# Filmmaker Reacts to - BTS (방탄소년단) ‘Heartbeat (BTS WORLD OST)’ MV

Hello and welcome to T3F. Today we're gonna do a reaction video breakdown for BTS heartbeat music video.
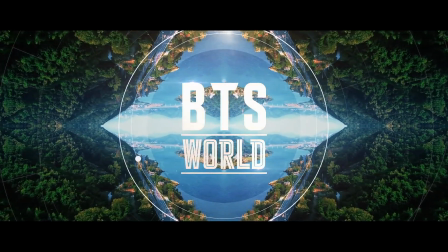[0:09]
But remember the way we do it it's a little bit different.
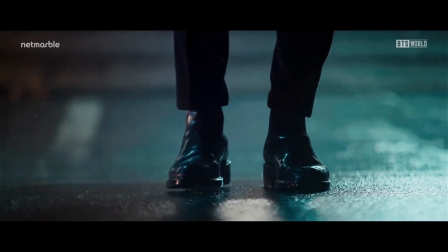[0:13]
In this video I'm gonna show you all the different techniques they use to create these wonderful visuals.
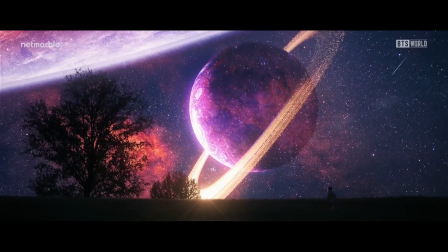[0:20]
I'm talking about sky replacement,
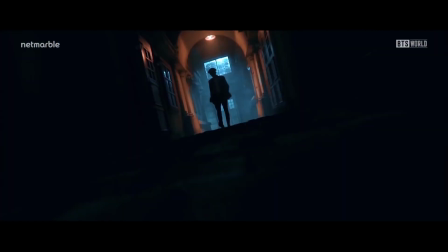[0:23]
editing transitions that they use to move from one scene to the other very smoothly green screen CGI and all
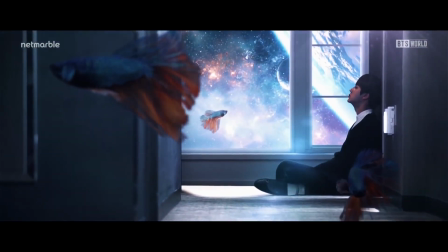[0:32]
these different effects this is a very visual and beautiful video and also
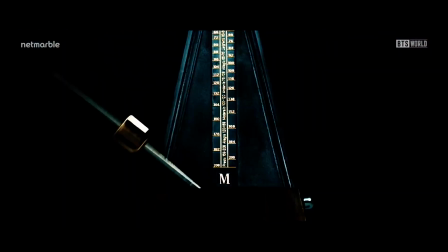[0:38]
I'm gonna select a couple different shots a couple different frames and at the end I'm gonna pick just one that one is gonna be our perfect very cinematic BTS heartbeat photo moment but before we start don't forget to subscribe to the channel we're gonna continue creating a series of videos like this and also you can find me on Instagram I will have all the links down in the description okay it's time for BTS heartbeat let's do this
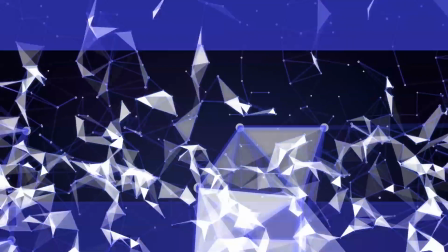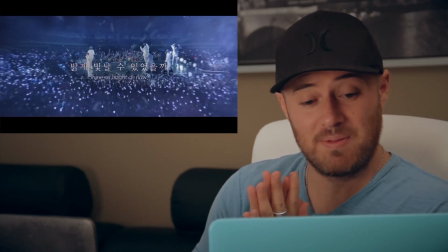[1:23]
okay very excited to see this video I heard that they play with all these different elements BTS
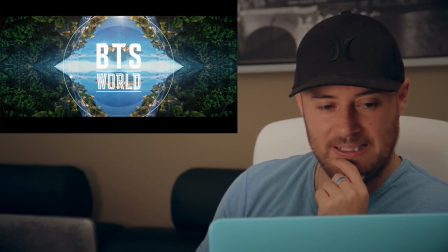[1:32]
world okay the
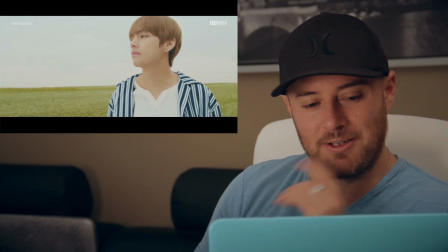[1:39]
song started really really nice really good nice
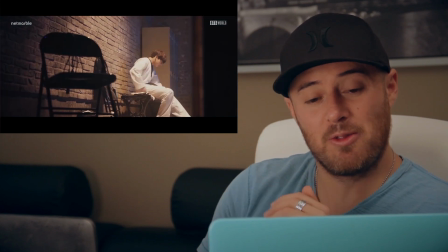[1:46]
transition between one scene to the other one with that a smooth camera
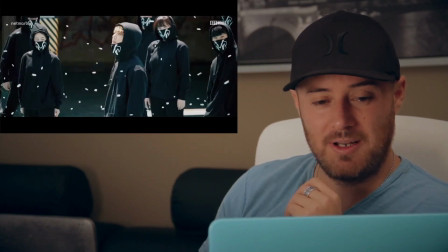[1:50]
movement that's really good okay I selected this
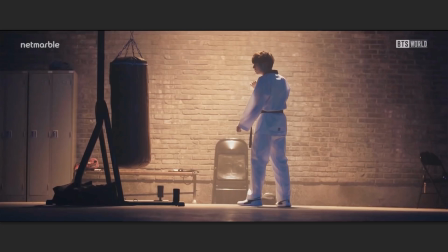[1:55]
next photo because I wanted to talk about the importance of separating your talent with the background and creating depth this image is really nice the colors and the lighting creates a little bit of silhouette on the talent but as you can see the image feels a little bit flat everything all these different
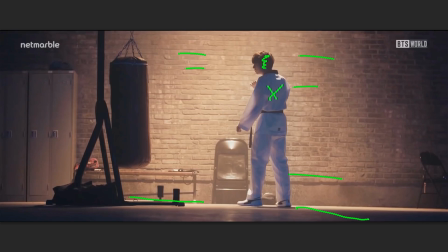[2:14]
elements are located in one line it would be nice to have a little more separation between all these different elements to create depth but it's
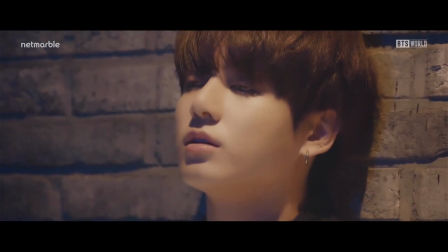[2:23]
already a nice moment Thanks to the lighting composition that is hitting just one side of the talent and the background Okay,
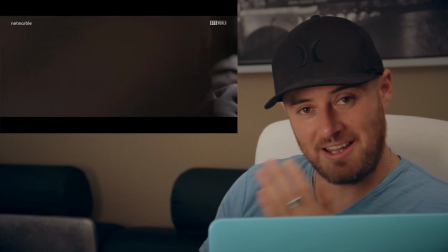[2:32]
let's continue We see it again that a smooth transition to the next scene that that's pretty cool
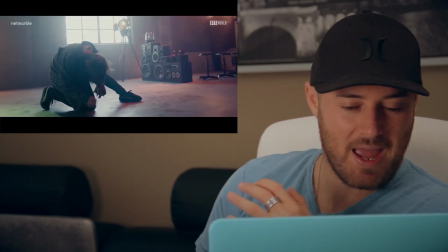[2:41]
Okay, very dramatic moment and another transition
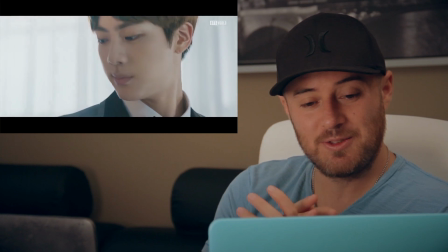[2:47]
They're playing a lot with this transitions to move from one scene to the other one That's really nice
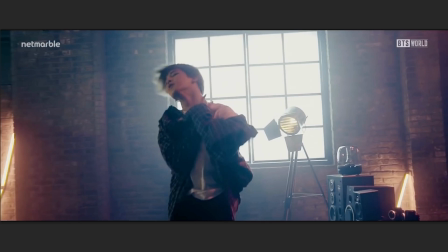[2:58]
Okay, now we have this next photo. As you can see, we have a nice separation between the talent and the background. Creating this nice depth, we have some ambient and practical lighting. Our key light, our primary light source comes from the left of the talent in a higher position,
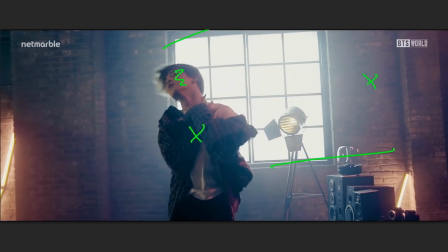[3:15]
a warm source hitting a size of his face.
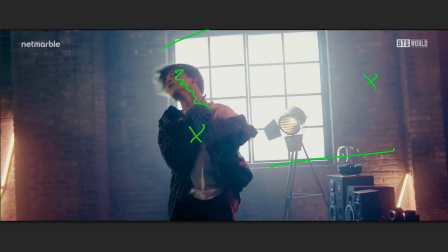[3:19]
Then we have this very bright backlight coming from outside the window. a little bit of haze smoke to create that nice bling ambient mood and some practical lighting used as props with the led lights on the corners creating a parallel vertical
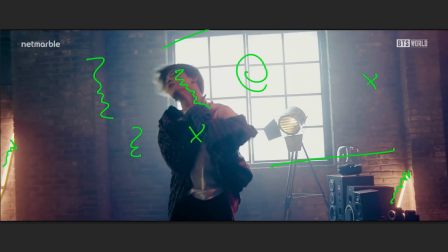[3:35]
line same line that the talent is creating okay let's continue fast
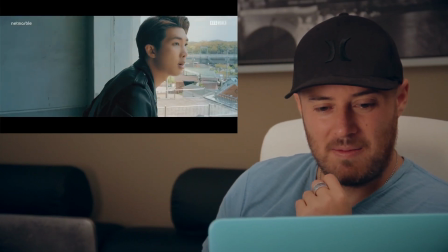[3:40]
editing very fast editing from one moment to
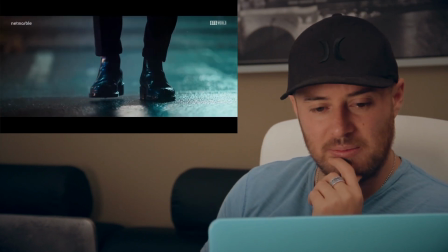[3:46]
the other to the other but it looks really really good very balanced and then again this
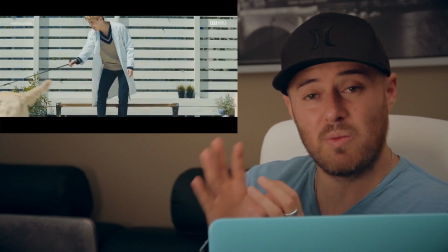[3:52]
transitions that they use part of one scene they created some frames and
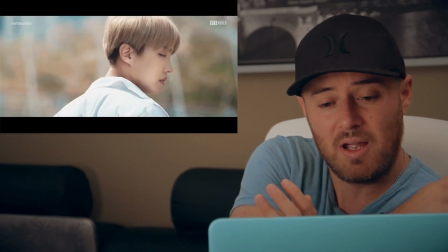[3:58]
they move that turn that the scene away and they bring the other one in that's really
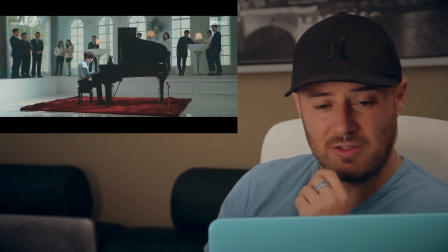[4:04]
good nice colors red very vibrant
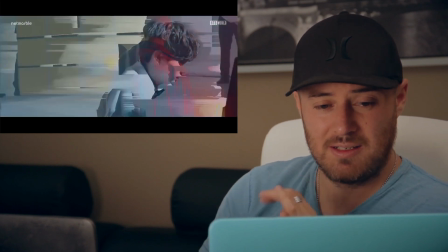[4:11]
change the mood of this scene okay let's move to this next photo
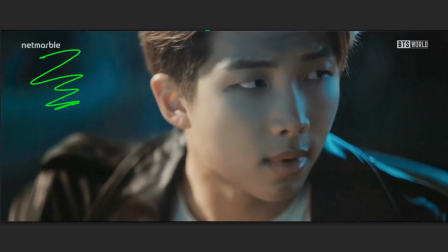[4:16]
we have a nice shallow depth of field creating a nice separation between the background. Really nice and settled lighting using the orange still technique. Combining this warm lighting with this science. Same blue light for background. It creates a really nice cinematic moment.
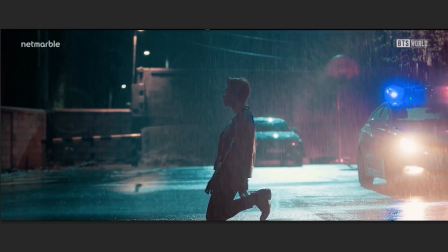[4:34]
Okay let's move to this next shot. We have a mixture of all these different elements to create the cinematic moment. Once again the orange still technique and this nice reflection on the ground.
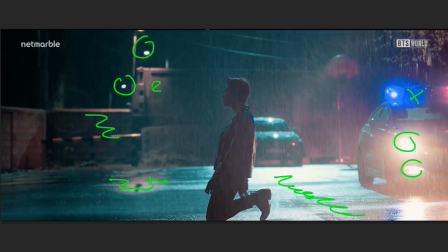[4:46]
Very important when creating this moment at night on the streets, add water to the ground to create that cinematic reflection look. Next time you watch a movie or a video, pay attention to the scenes like this at night on the streets.
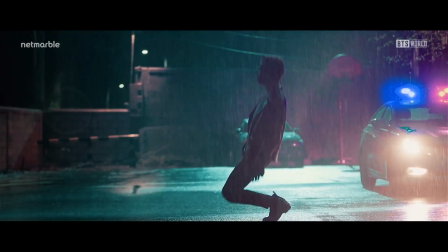[5:01]
They will always add water on the ground to create that beautiful reflection. Okay, let's talk for a moment about this very beautiful composition that we have right here.
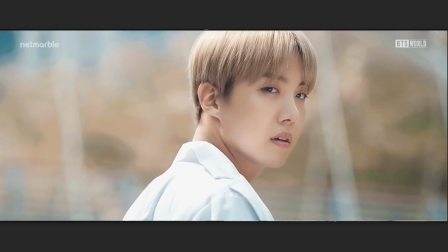[5:12]
It's kind of like a perfect portrait photo moment. It's a very dramatic, cinematic shot. As you can see, the colors in the background are very similar as the colors used for the talent. So that's why it's so important that Shallow Deport feel,
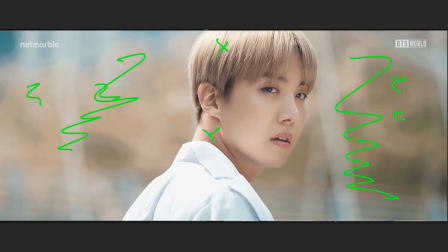[5:28]
creating that separation between the talent and the background, and also creating this very special moment. Beautiful photo. Okay, let's move to the next shot. We have this elegant,
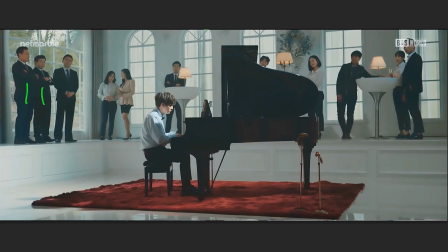[5:41]
well-balanced light scene. nice placement of the background and the use of that very important red carpet because it gives that nice color contrast that pops making the image more attractive so yes main element on this
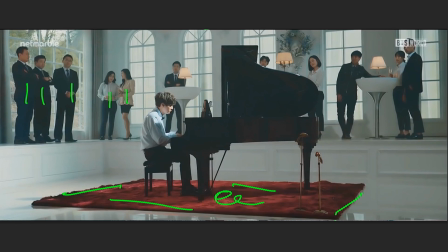[5:56]
shot apart from the piano is that vibrant red carpet okay let's continue
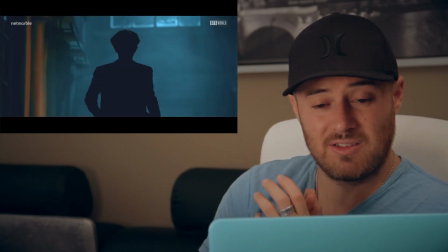[6:01]
now we have a glitch effect to create the transition that's really good also
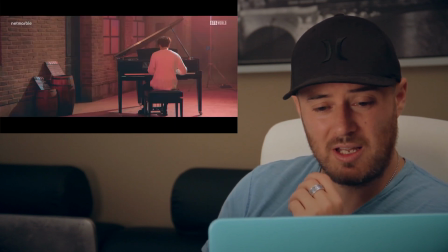[6:10]
we have this composition where they duplicate the same footage
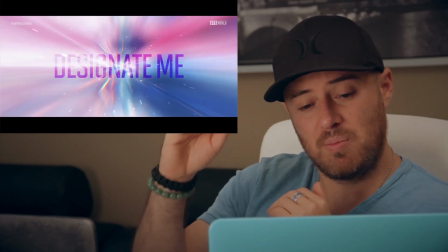[6:15]
and they compose it and they put it together on top to create this
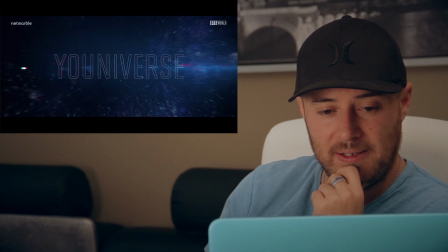[6:21]
composition like this really nice okay now we move to this next photo
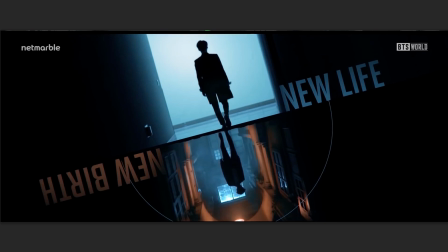[6:27]
well now we have this split video composition where we have two different footage that are combined to each other by this split video technique dividing the screen the composition of these two footage are the same so that's why it looks
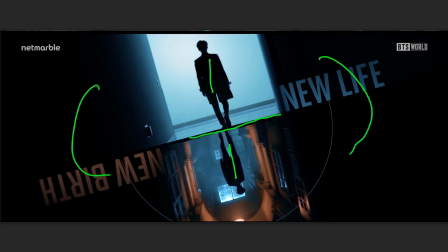[6:43]
so good silhouette lighting was used in both images talent in the middle orange still technique on the bottom that gives that really nice and important contrast between these two images okay let's continue to the next now
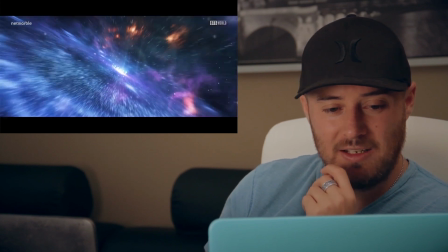[7:00]
we have this cgi galaxy all these different particles playing together
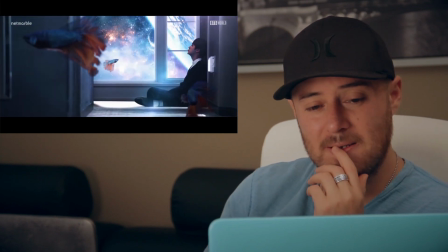[7:06]
a digital camera movement we have some sky replacement
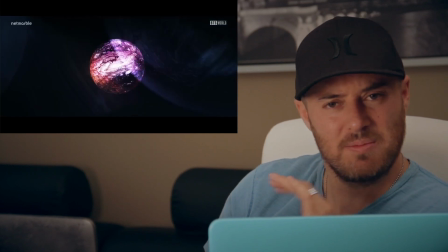[7:14]
beautiful footage a little bit dark but yeah it's really nice